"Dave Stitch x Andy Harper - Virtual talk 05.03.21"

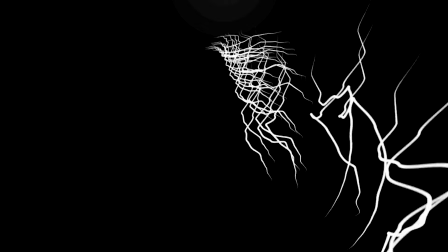270s
Presenting the composition in all its naked glory forces you to see the music through the simplicity of form.
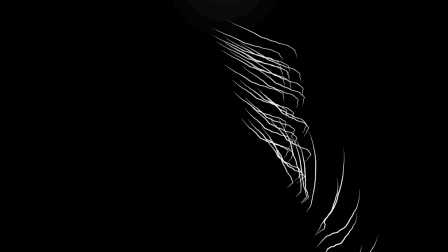279s
There was a point when something clicked and I started to manipulate camera angles
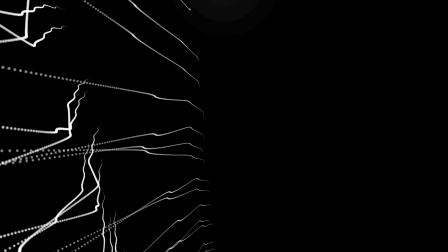286s
where we had these really raw initial animations.
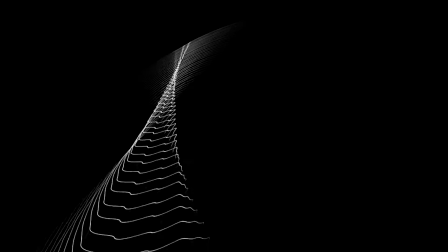296s
Much of Dave's work features beautiful soft chord sequences and sometimes strings.
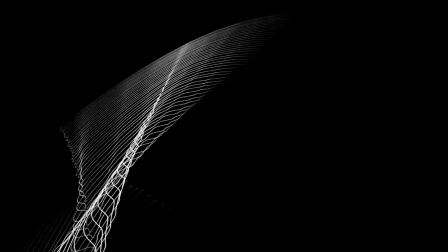303s
As a result of
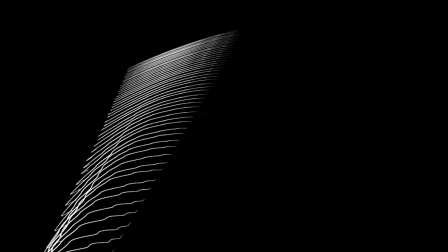308s
feeding from this beauty, I developed more of a lo-fi aesthetic.
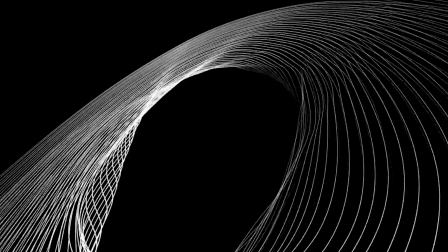314s
So the visuals started to become more delicate and intentional.
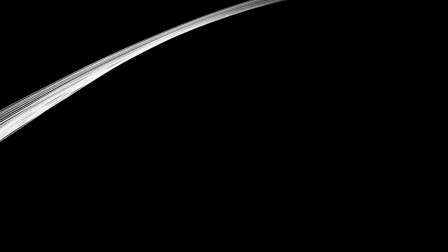320s
The track Neither has warm chords and very delicate, intentional notes.
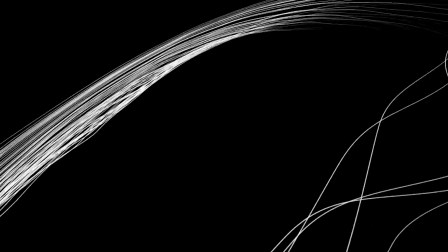327s
I wanted to represent them visually. I was trying to imagine what the chords from a harp in 3D space would look like.
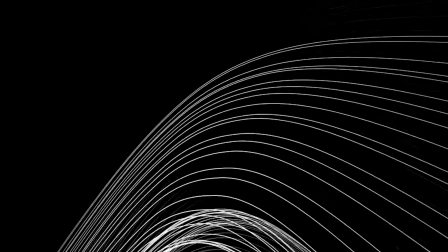336s
There's a recurring theme with the circle as well. My favourite album track was Aerolith.
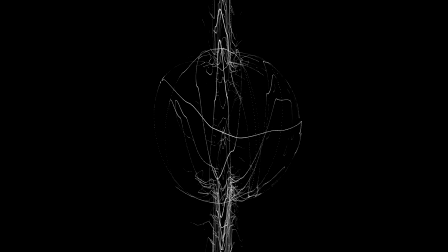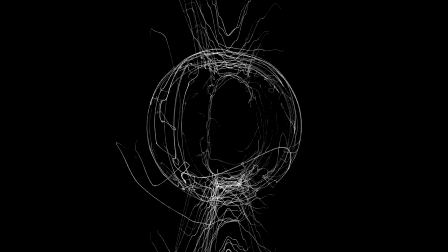361s
In this track,
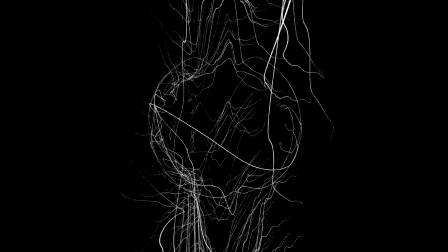365s
the video uses a circle, so I borrowed this theme for my version of Aerolith.
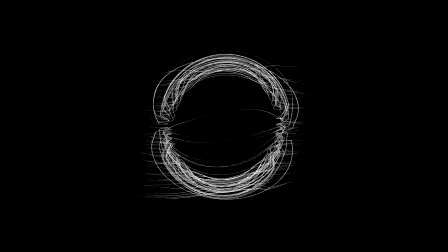374s
In fact, on all of my animations, the circle is somehow featured.
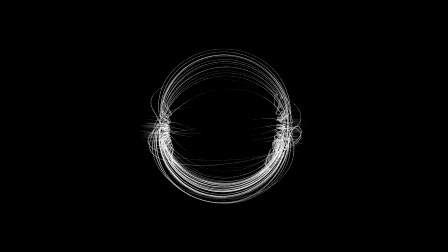380s
It might be hidden away, but it forms an integral part of each animation. The circle is a universal symbol with extensive meaning.
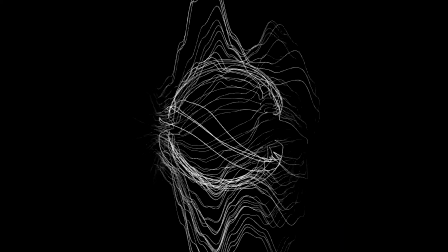390s
It represents the notions of totality, wholeness, original perfection, all cyclical movement.
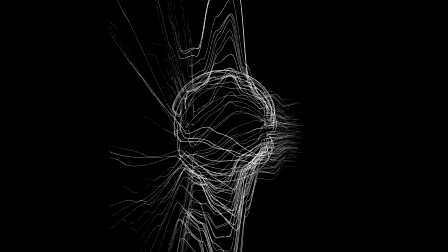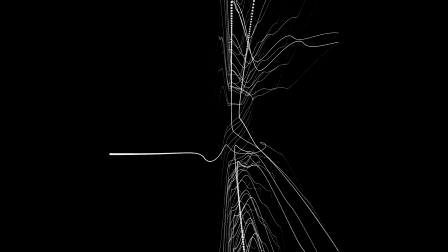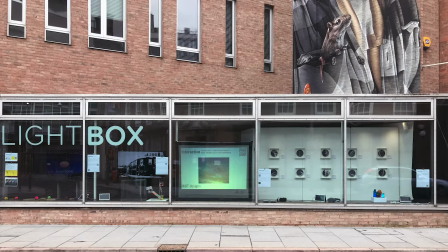414s
So the exhibition was called Interactive. It ran Feb 21. It was a
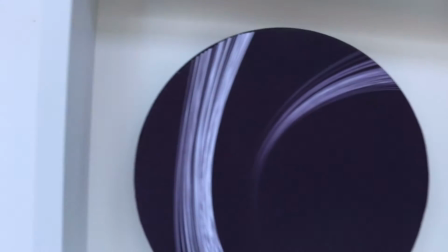424s
Leicester digital arts exhibition focusing on virtual reality, mixed reality, augmented reality,
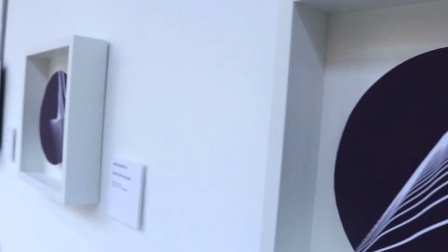431s
UX design, and also interactive art.
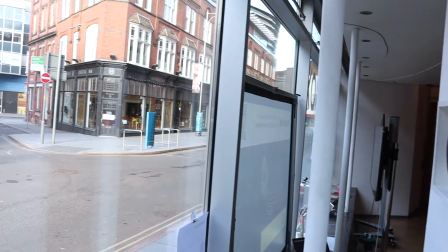436s
To accommodate the fact that there wouldn't be anyone allowed into the gallery, the whole exhibition was pushed up to the front of the Lightbox gallery window.
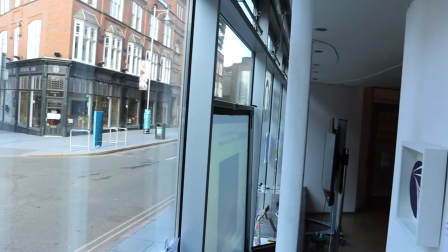444s
Anyone passing could interact with some of the artwork from off the streets.
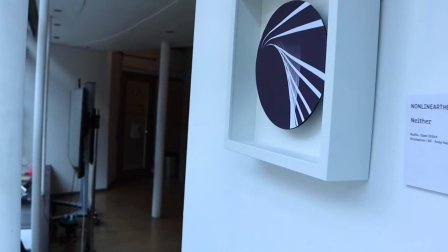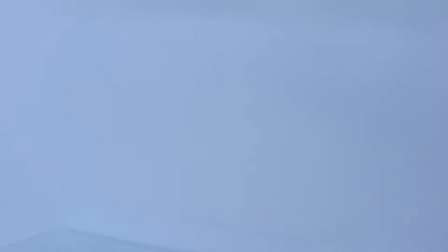454s
So the 10 pieces I exhibited were displayed right at the front of the LCB depot window.
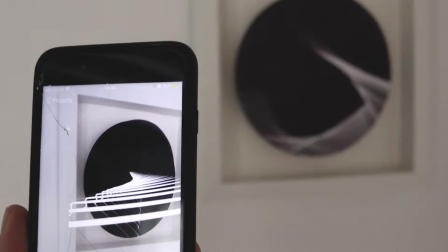461s
The 10 markers would also trigger an animation which could be shown in augmented reality.
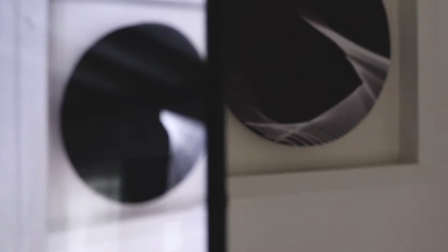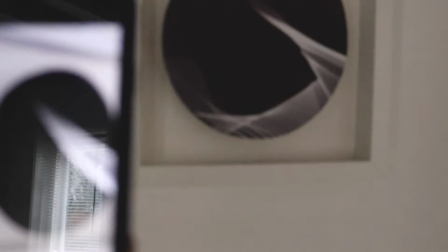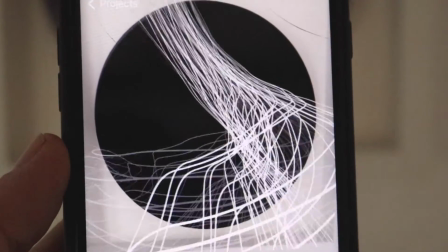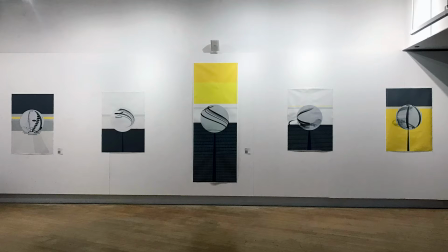496s
So the next part was the residency at the LCB depot.
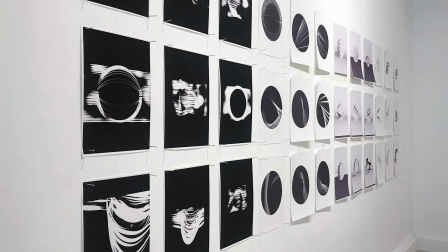501s
I was offered the Lightbox gallery for a week.
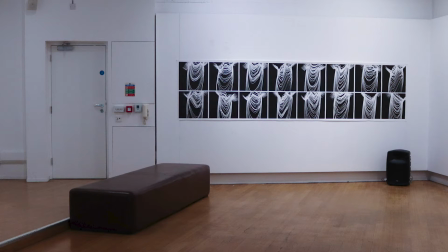506s
So I jumped at this and moved a large format printer in.
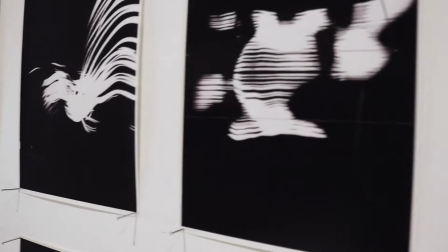511s
It was lovely having that white space in the wall and space to project my ideas.